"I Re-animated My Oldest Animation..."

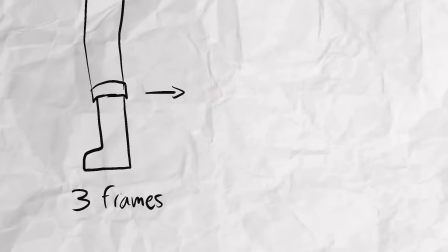479s
So what we want to do basically, in the beginning of the cut, we want to make sure that it's animated on trees,
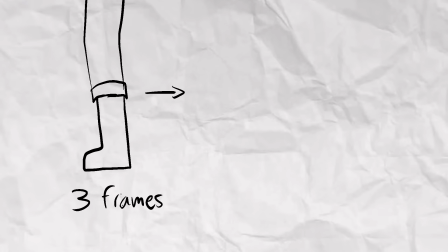485s
which means there is 3 frames in a 24 fps animation, and then when it starts to get close to exploding,
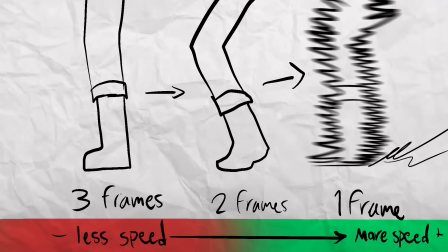493s
it needs to be on 2, and when it explodes with the smears effect and the speed effect, it needs to be on 1.
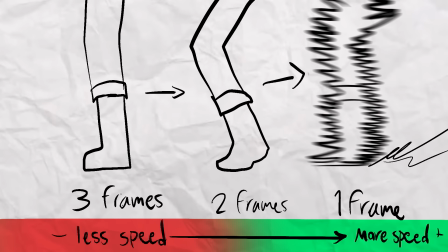499s
So basically when it's on 1s, it's in 24 fps, when it's on 2s, it's in 12 fps,
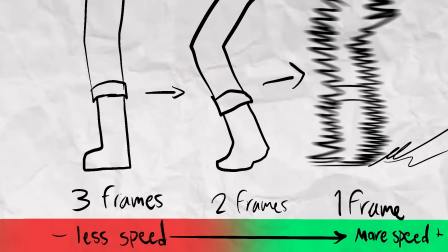504s
and when it's in 3s, it's in 8 fps, and all of this is going to create this speed effect,
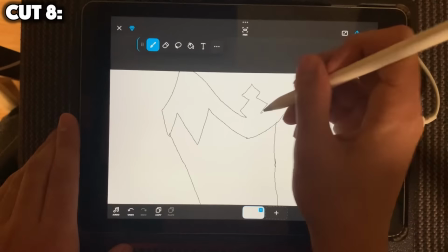509s
which will look very good in the end. So as I said, we'll have to add a lot of smears to make this speed effect.
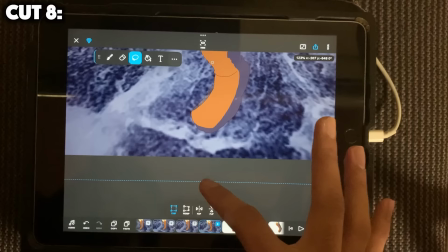515s
We'll also add shaking effect by moving the background a little bit, and then we'll put a layer of impact behind him,
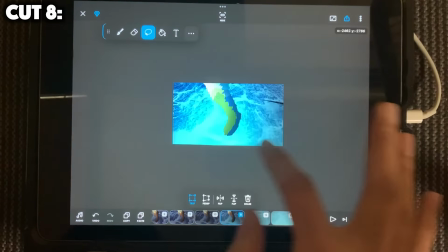522s
which will be made with the airbrush, and the smoke will be made with a low opacity and with the compositing,
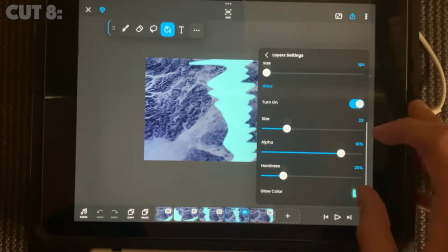529s
which will make everything look very bright. Now the next cut is by far the hardest to pull off.
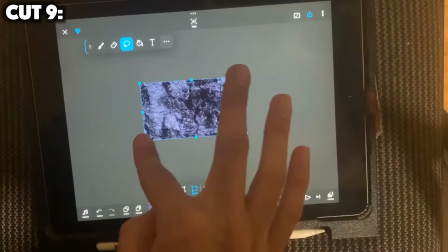534s
We'll create a 3D effect basically in this cut. So we have to move the background, and then we have to use the perspective tool,
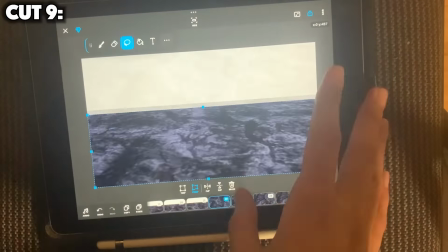540s
which is going to create this 3D effect, and we have to make sure it is stable, which is why it's very hard to make.
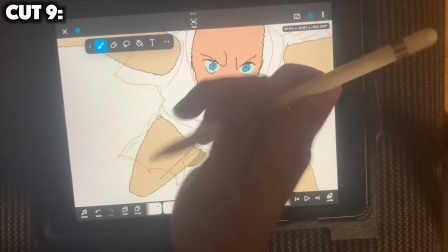546s
Then we can make the background in Procreate, which is going to be mountains and clouds, and as you can see, he doesn't have any hair, but don't worry, we'll add it later on another layer.
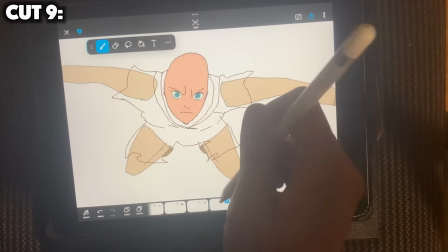555s
We need to animate the cloud on the layer underneath. So in order to make this animation, I used a lot of layers, and then I will add the hair,
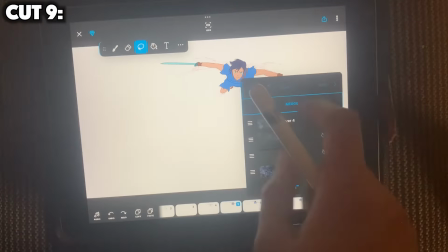562s
which will be animated, and then I will combine all of the layers, which will make one character animated,
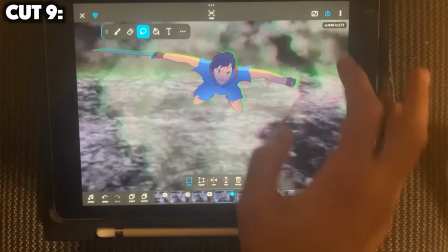567s
and then I will move it according to the background and the camera movement.
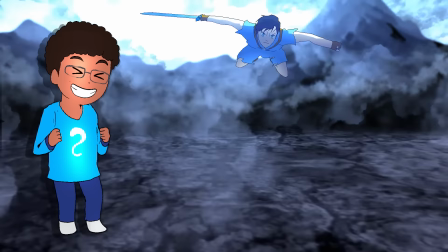571s
After all of this, I can proudly say that this is one of the best cuts, but also the hardest to make.
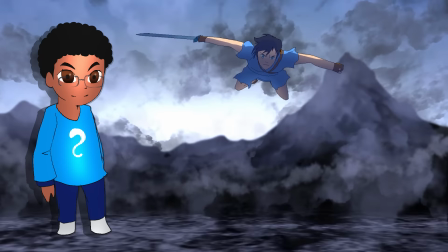577s
It took me like 3 hours to make, but I think it looks pretty good. The 10th cut, on the other hand, is one of the easiest to make.
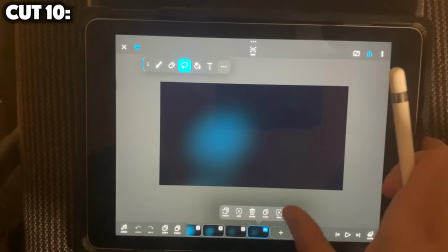583s
You just make a sword slash like this, and then you add a still frame that will move.
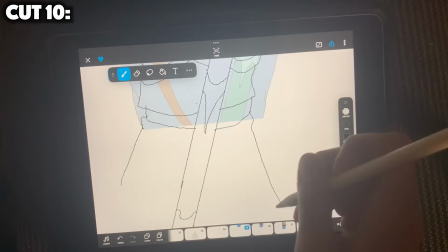588s
So just like in the first cut, we'll draw the upper body first, and then I'll draw the lower body and combine them.
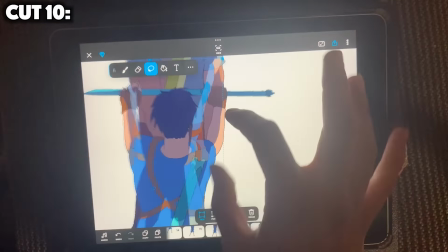594s
Then I'm gonna add the shadows. Then for the compositing, I will create a lens flare effect, and we are done.
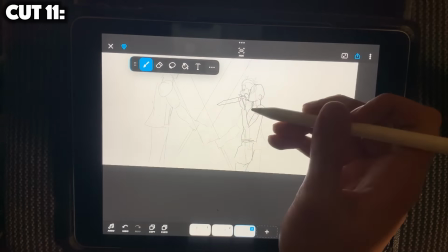600s
The next cut will also be a still frame, but I will add a shake effect, which will look a little bit better.
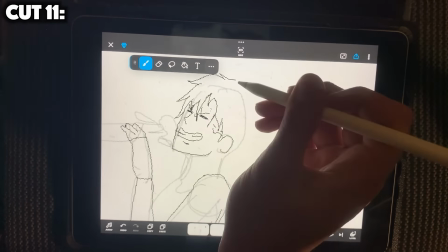604s
Now the difficult part for me was to make the pose right.
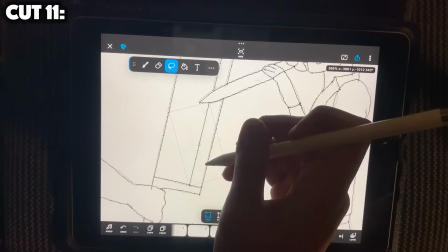608s
As you can see in this drawing, the villain, Kokuto, looks better because you can see that he isn't even trying.
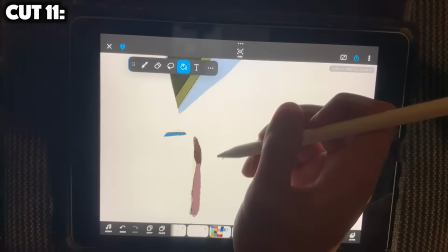614s
Then for the compositing stage, instead of putting some blue light like I usually do,
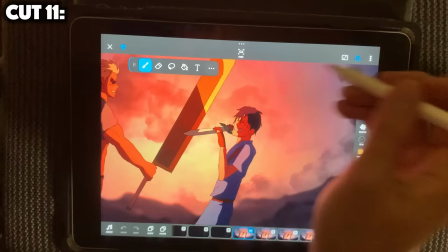618s
we'll add some orange light and create some particles, create a clashing of the swords.
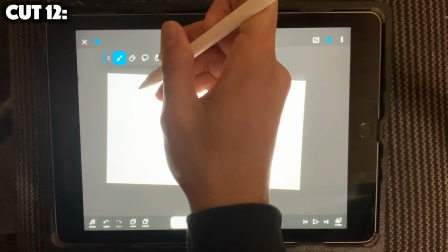623s
In the next cut, we'll draw his mouth in this shape, and that will emphasize Kokuto's anger.
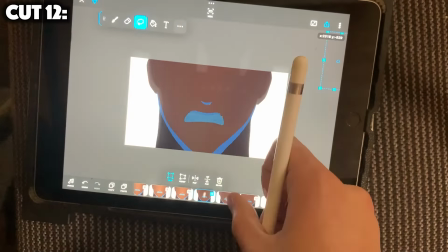628s
And we will also create the same tilting movement like we did on the first cut. After that, we'll add thicker lines to emphasize the anger.
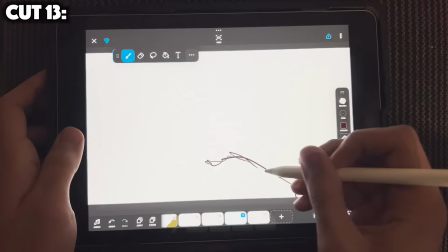636s
This time I will use a thicker brush to animate the speed effect, and it will be in 24 fps.
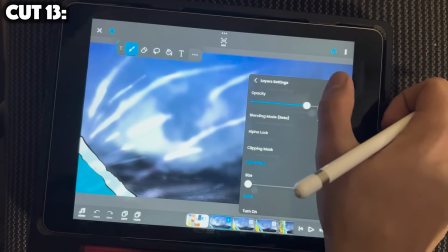642s
Also the blood will be smoother and it will be more detailed. And I think when it's more smooth, it has a bigger impact.
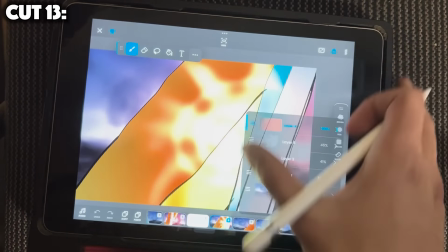648s
We can also add a white frame to create some impact and explosion effect.
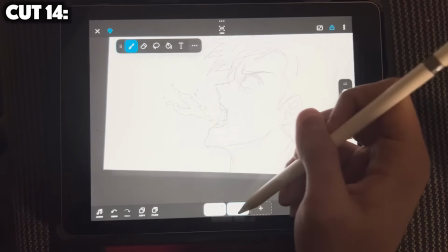653s
On this cut, the head will move a little bit and the hair will be animated separately.
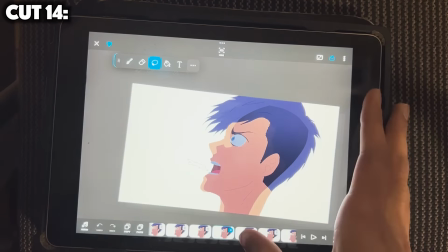657s
We will also see that the character has a small pupil, which will show how shocked he is, and he'll spit some blood, and again the blood will be more detailed.
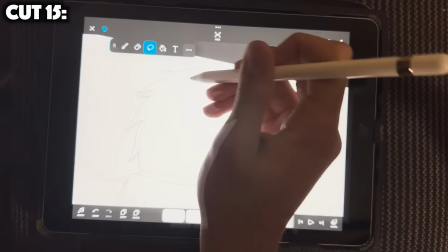664s
The next cut is also very hard. It took me 2 hours because it's a slow motion cut, so we'll also use the same timing effect.
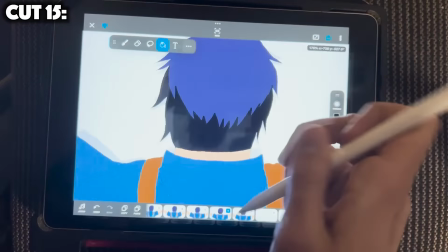672s
So this time Taiki will be animated in 4 and the blood will be animated in 2, so there will be the use of in-betweening, which will make everything smoother.
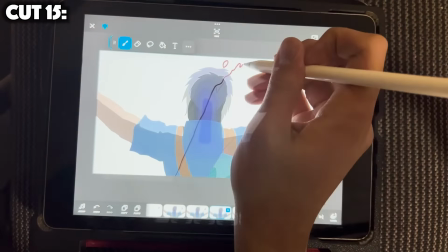680s
We also want to make sure it looks like Taki is falling towards the camera because the impact is too strong.
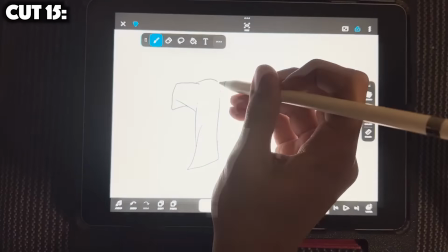685s
And also for the blood, I'll add a lot of drops to add more realism. Then we'll add Kokuto flashing in the background.
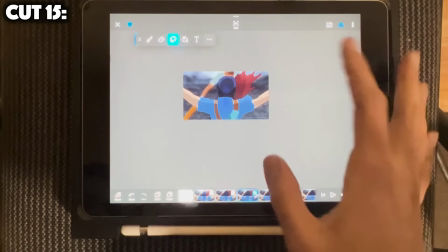692s
In order to make the blood a little bit transparent, we'll put it in multiply, and then we can add the compositing and we're done.
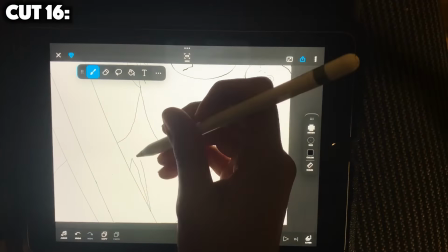699s
For this specific cut, I really want to redraw this weird frame because I think it adds a comedic effect.
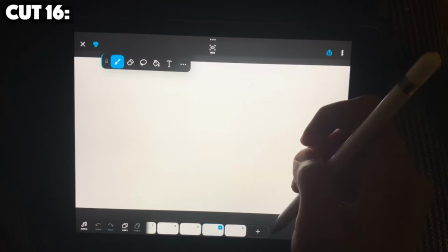705s
So in order to draw it, we need to keep the simple design. Then we'll add a lot of smears to sell the impact.
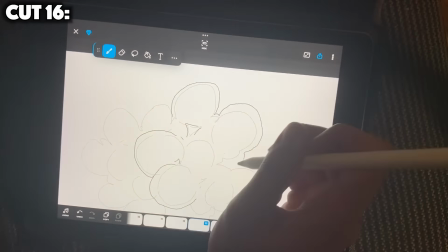710s
Then I'll draw an explosion, and I will use the same technique as I did from the fire effect animation video,
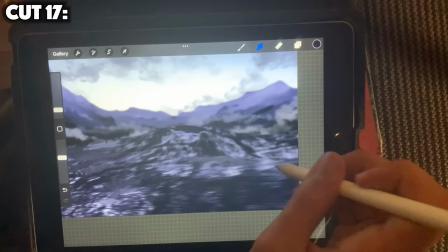717s
so you can go check that out if you're interested. And after that, I'll add Utapon cubes, which were invented by Nakamura, one of the best animators of all time.
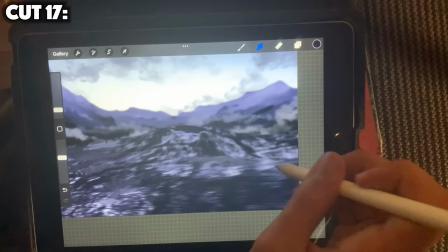726s
Basically, these cubes will add a lot of dynamism and it will make my animation look more aesthetic. In the compositing stage, you'll add a red light and the explosion to create this fire effect, and we'll also add some debris, which will be blurry. Also, the debris will be made with the airbrush. For the next cut, it will be a still frame, so it will be pretty easy.
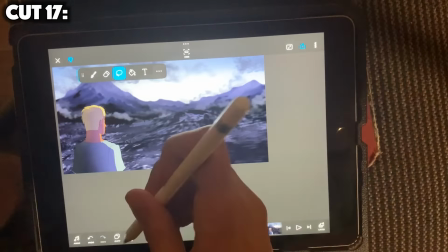745s
So we're just gonna make a hole in the background. I will draw Kokuto looking at the mess he created, and we'll add 2 layers of smoke, which will make the smoke look better.
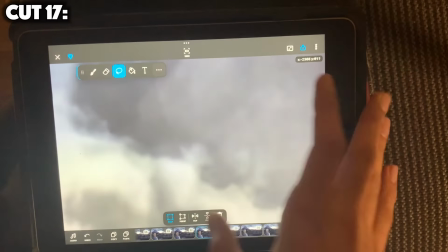754s
For if you add the 1 layer, it looks like smoke is crawling, but adding 2 layers make it look animated.
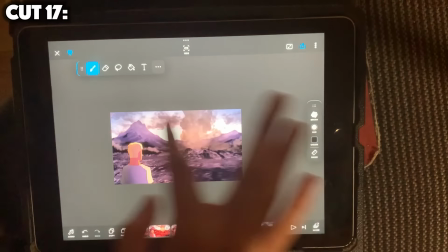759s
And also add some red compositing in the beginning, which will show the end of the explosion.
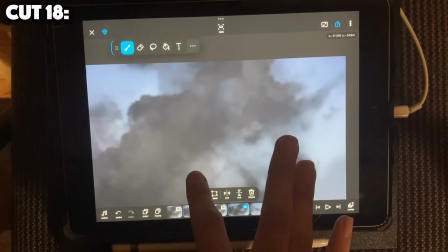764s
For this cut, we're also going to add 2 layers of smoke.
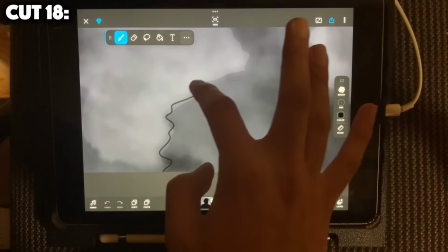767s
It will be closer, and we'll add the silhouette of Taiki, which will be made by using this wavy effect, and we'll make it very low opacity.
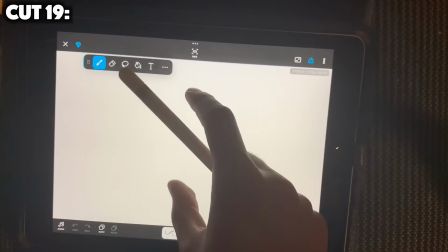775s
Now this cut is pretty easy. We'll see a shot of Kokuto's eyes.
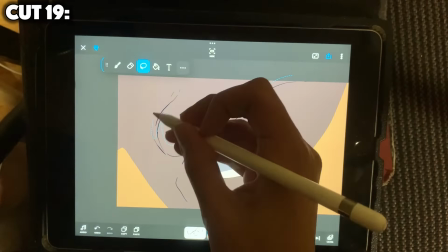778s
We'll use thick lines to convey the emotion of shock, and I'll draw 2 frames of the pupil, which will change to show the emotions.
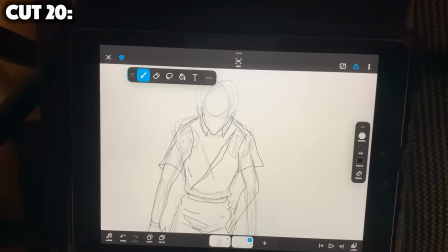786s
Then the only problem with this cut is the anatomy and the drawings of the smoke, so we'll fix that.
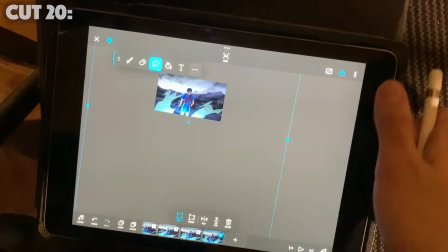792s
And in order to get to the next cut, we'll use a transition effect, which was used in the first animation.
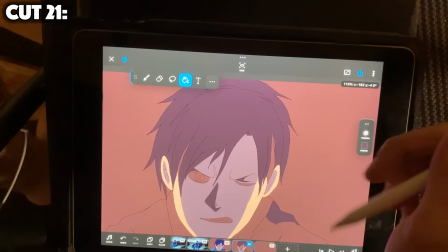798s
But this time, since the smoke is low opacity, we want to hide the effect.
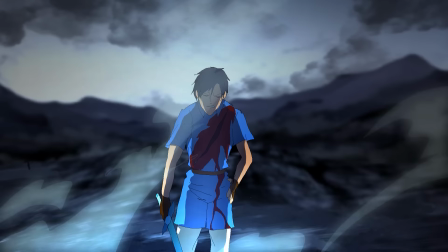802s
We need to make sure the compositing is brighter, which will hide the transition and make it look seamless.
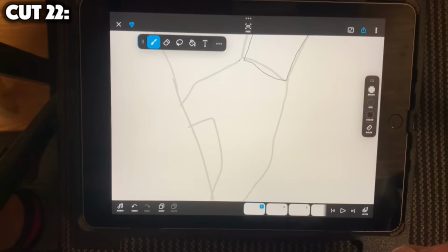807s
I think this cut is very cool, but we need to fix 2 or 3 things.
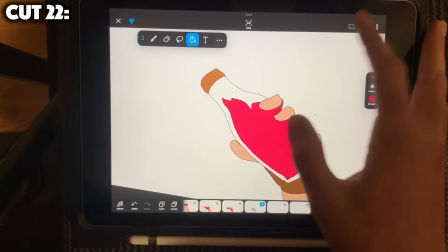811s
The first thing we're gonna fix is the anatomy of the hand, and also this time I'll animate the bottle and the liquid inside it as it rotates.
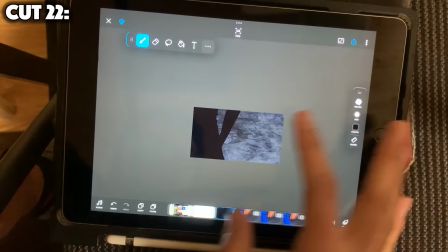818s
After that, in the compositing stage, I'll add a reflection light.
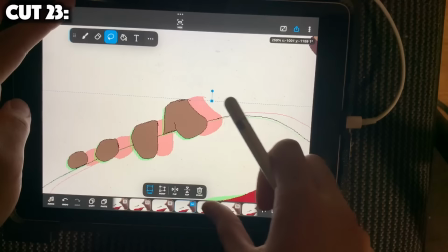821s
In this one, I will also animate the bottle by making the potion move inside it, and I will animate the hand through the glass using the same wavy effect.
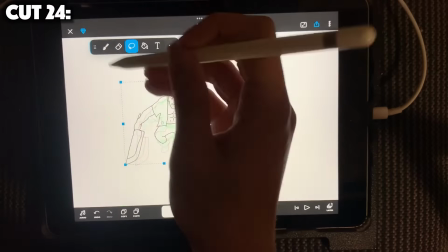830s
This one is one of the most interesting cuts, since we'll see Kokuto rushing towards Taiki.
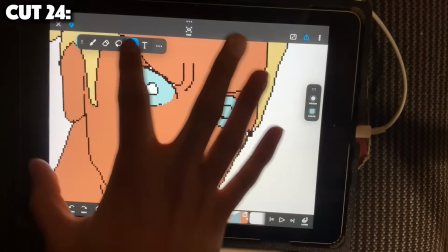835s
Again, I will draw some small pupil to indicate his anger.
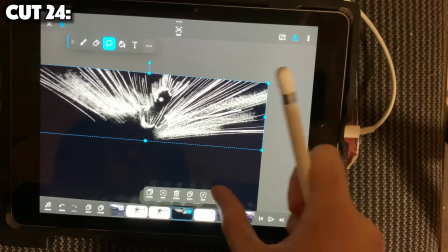839s
The smear will show the impact, and speaking of impact, I will add some impact frames to create an explosive effect.
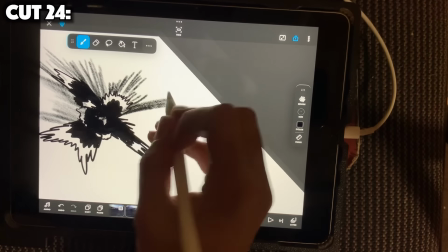845s
In order to create these impact frames, I will use the sketch brush.
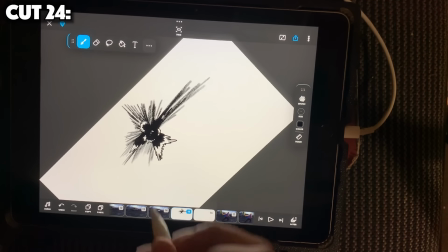848s
I will add a black frame before the white impact frame and a white frame before the black impact frame, which will create a flicker effect.
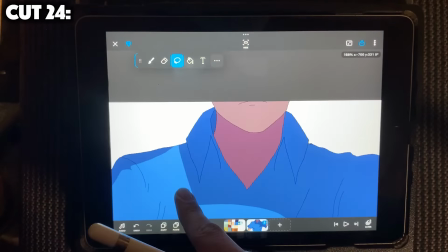856s
Now this cut will show the character healing, so instead of animating blood, I'll just create a new layer and make it red and put the blend mode to multiply.
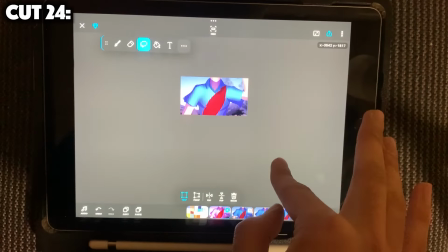864s
Then I will create the blood and make it smaller every frame so that it looks like the character is healing. Now
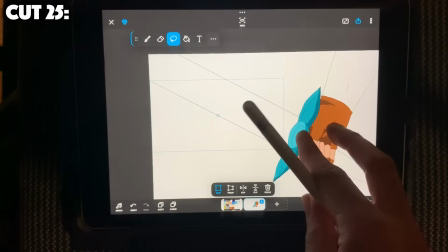871s
I think this cut is very cool, so what I'll do is I will draw his sword and the camera will pan from his hand to the top of the blade.
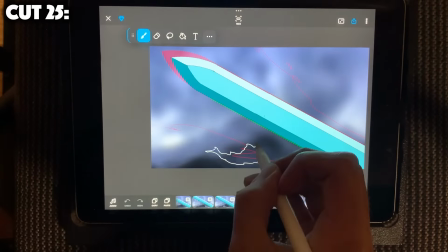878s
Then I will animate the water effect and I'll make it 24 FPS so that we can have a really smooth effect.
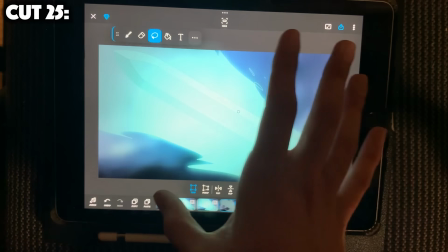884s
I'll lower the opacity and add the glow effect, and the glow will be a light blue color.
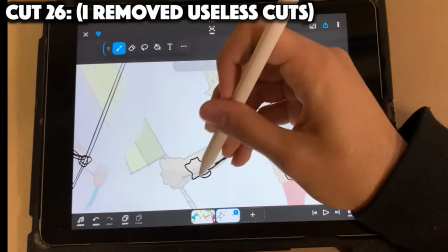890s
Then I'll add the compositing. Lastly, this is the final cut. It's also gonna be pretty easy.
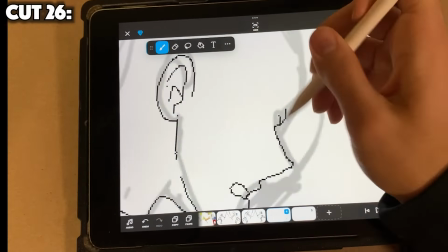895s
We just need to fix the anatomy. The way I will do it is by flipping the characters and redrawing them.
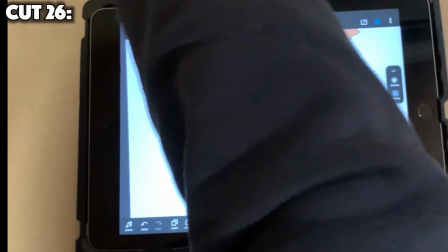900s
Now I'm gonna make the animation move a little bit. So I'm gonna move the hair and the clothes, and I'm gonna add a better shake effect.
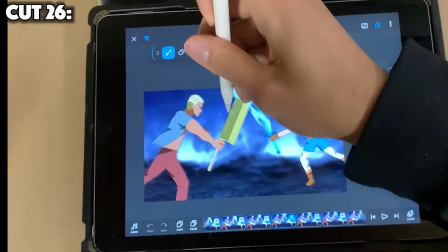907s
Now the water is also gonna be in 24 FPS. Finally, we can add the compositing and the particles. And we are done with the animation. Now I will show the animation before and after.
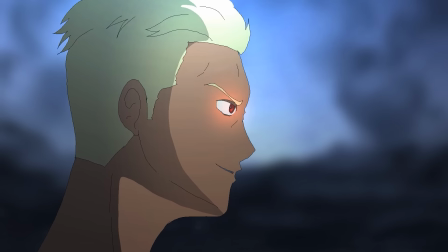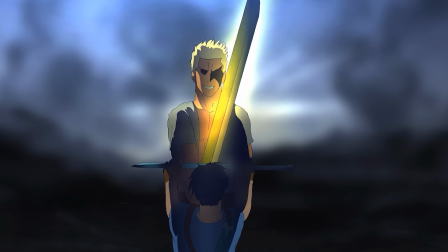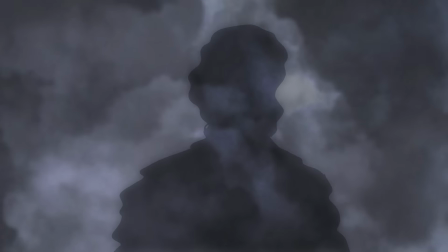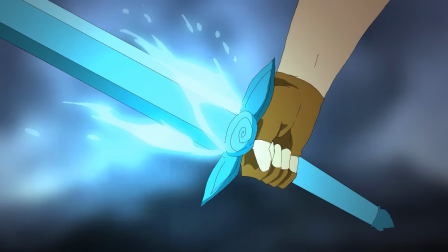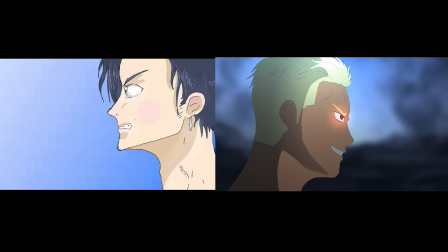960s
The goal of this video was to show that practice is key and every mistake helps to push you forward.
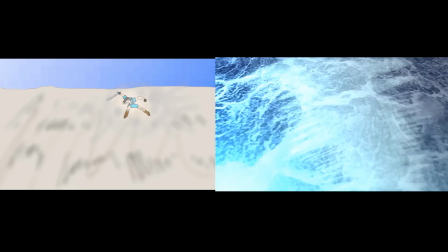966s
This is why you should challenge yourself, explore new technique, and never stop creating. Thanks for watching.